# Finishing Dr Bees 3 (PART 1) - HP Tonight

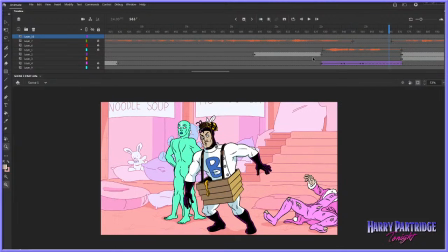No, I don't think so.
Okay, so I don't know if you heard any of that. I know that we don't have the desktop audio piping through. I'll turn up the speakers a little bit.
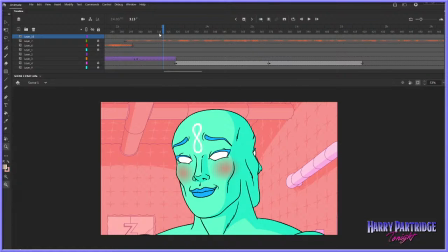Yeah, Jacob says Condemned was more of a first-person hobo puncher. Yeah, there was a lot of punching hobos in Condemned, and hitting people with like a lead pipe. I liked it. I remember thinking it was cool until it went a bit too supernatural at the end. I preferred it when it wasn't so supernatural. Team Visa says, Harry, me and my friend have been wanting to make our own animation for a while.
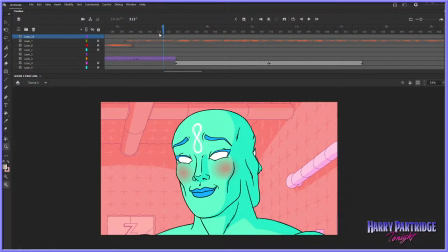During a certain point, we want to purposefully reference Stephen the Lesbian by saying the arena, of course. All right, go ahead. I'm not going to copyright that phrase. All right.
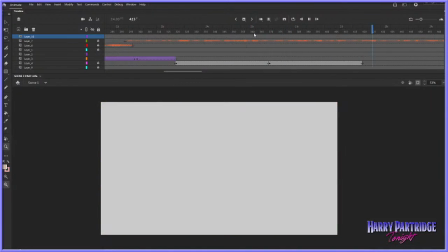I sting all over. I'm so uncomfortable. Perhaps if I could use the comfortizer on myself.
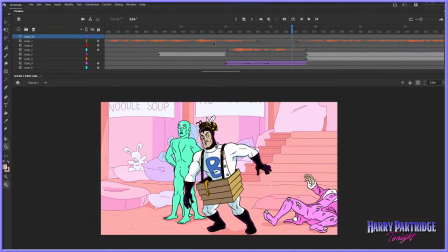No, I don't think so.
All right. So, yeah, Geranium says a very straight no, I don't think so. Yeah, no, fuck him.
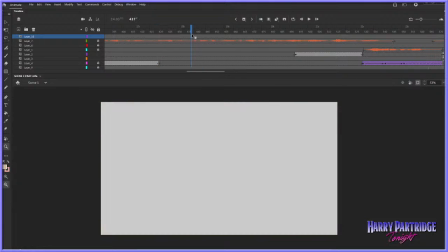He's not allowed to. So yeah, we have this big shot here that's missing where, because I'm an idiot and I didn't storyboard it, I actually didn't think we needed this shot, and we probably didn't had I done a better job.
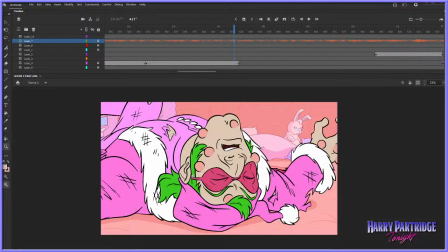What happens is I had this in mind, like a close-up of him going, I'm so uncomfortable.
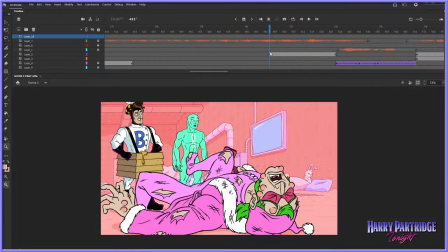Like, oh, I'm so uncomfortable, ow, ow, and then I would go have this shot of him, just the gun just coming up into frame here, which is a motion tween, I know, so sue me, it's Dr. Bees.
On myself.
But it didn't work. I just didn't like it when I watched it back.
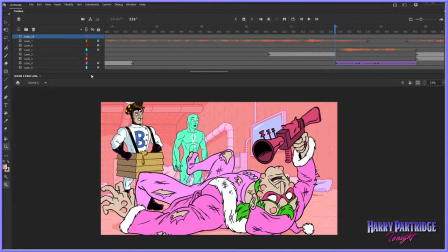I actually think, partly because we recorded so much audio, of him going like, because we have so much of that crap, we need something to fill it. I don't just want this long unbroken shot.
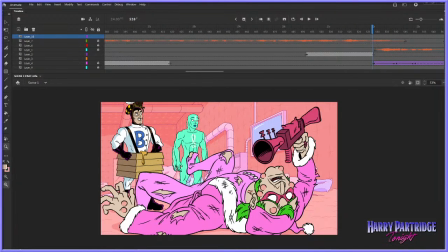So what I thought would be good to make up for the fact that he just brings it up into shot here and you don't see him grab it,
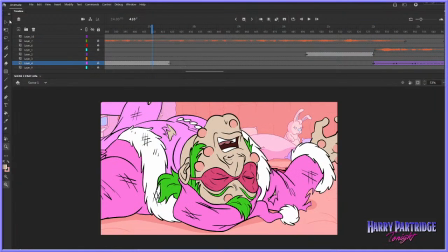and to acknowledge, where it is in the space. It's technically behind him, but the way that you can't really see it.
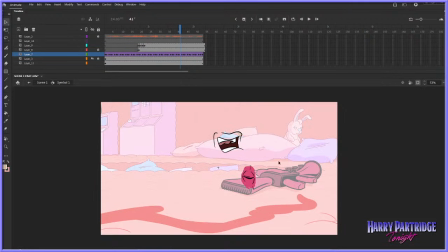If we hang on, where is he? Yeah, it's like around here. This is a cursed image here with an upside down mouth and one eye.
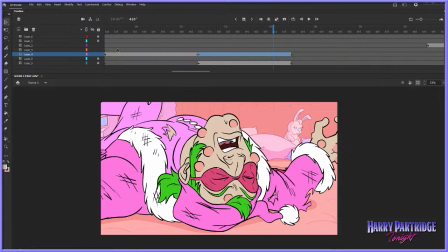Yeah, well, Figment says she laughed. I'm really glad. Davy88 says I like the delivery. I'm glad you got. Hey, I think this is a funny cartoon. It's 6.5, 7 minutes of non-stop fun and japes and laughter and jokes.
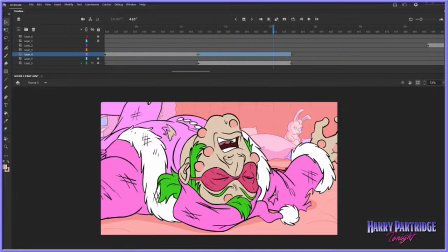Oh, Team Visor asks, can they put me in a cartoon saying I'm suing someone? Yeah, okay, sure. What am I going to do? Sue you? Sue you for putting me in a cartoon saying I'm going to sue you? That'd be ironic. Yes, you're right, Animated Taco. Omnipotron does have double legs. He is a stupid looking character.
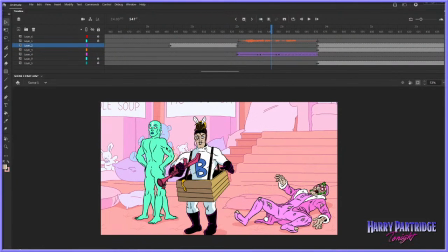He's got the double legs, he's got the double elbows, or double forearms at least, and double heads.
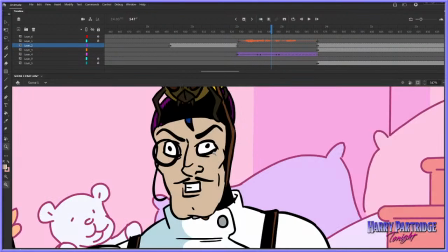Look at this. Not an in-between drawn by me.
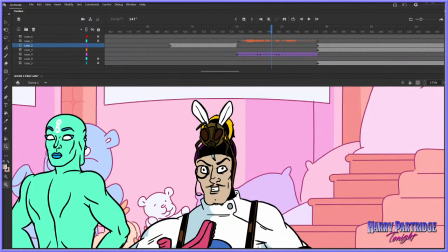But I will take it, alright? I am not besmirching the efforts of any of the very excellent animators who worked on this.
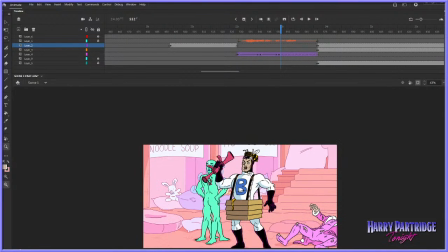I had two fantastic assistants who worked, under harsh conditions because it was with me. And they did a good job. Both of them did a great job. And in-betweens, this is the thing. If you're an independent animator, or even if you're not, and you see a rough-looking in-between by someone else,
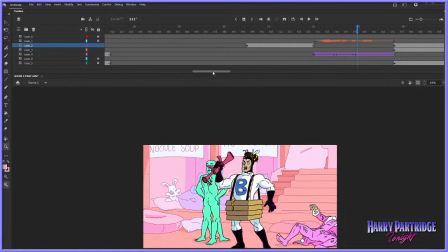by a major production with a huge budget, usually you just don't notice them in motion, and it's absolutely fine. It's if all the elements are in motion and they're basically in the right place, don't sweat it. As long as the arcs and the timing are there, then you don't need to worry too much.
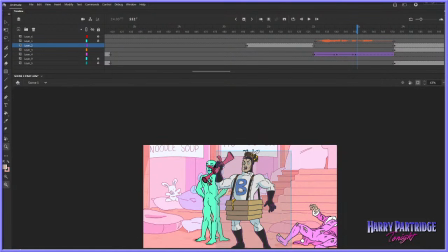I'm talking about timing, and this shot is timed out by me, and it's not a very well timed shot, but I wanted it to be stiff.
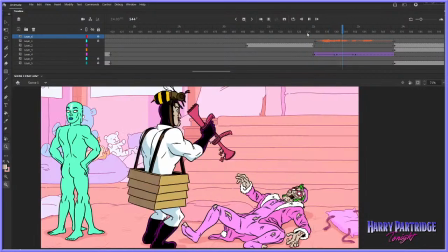That's part of the comedy, that he just goes, no, I don't think so. I had to go back and forth.
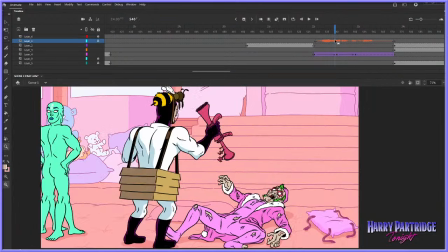We had 2 takes of him going, no, I don't think so. And one, he's like angrier. And I feel like we still went too angry.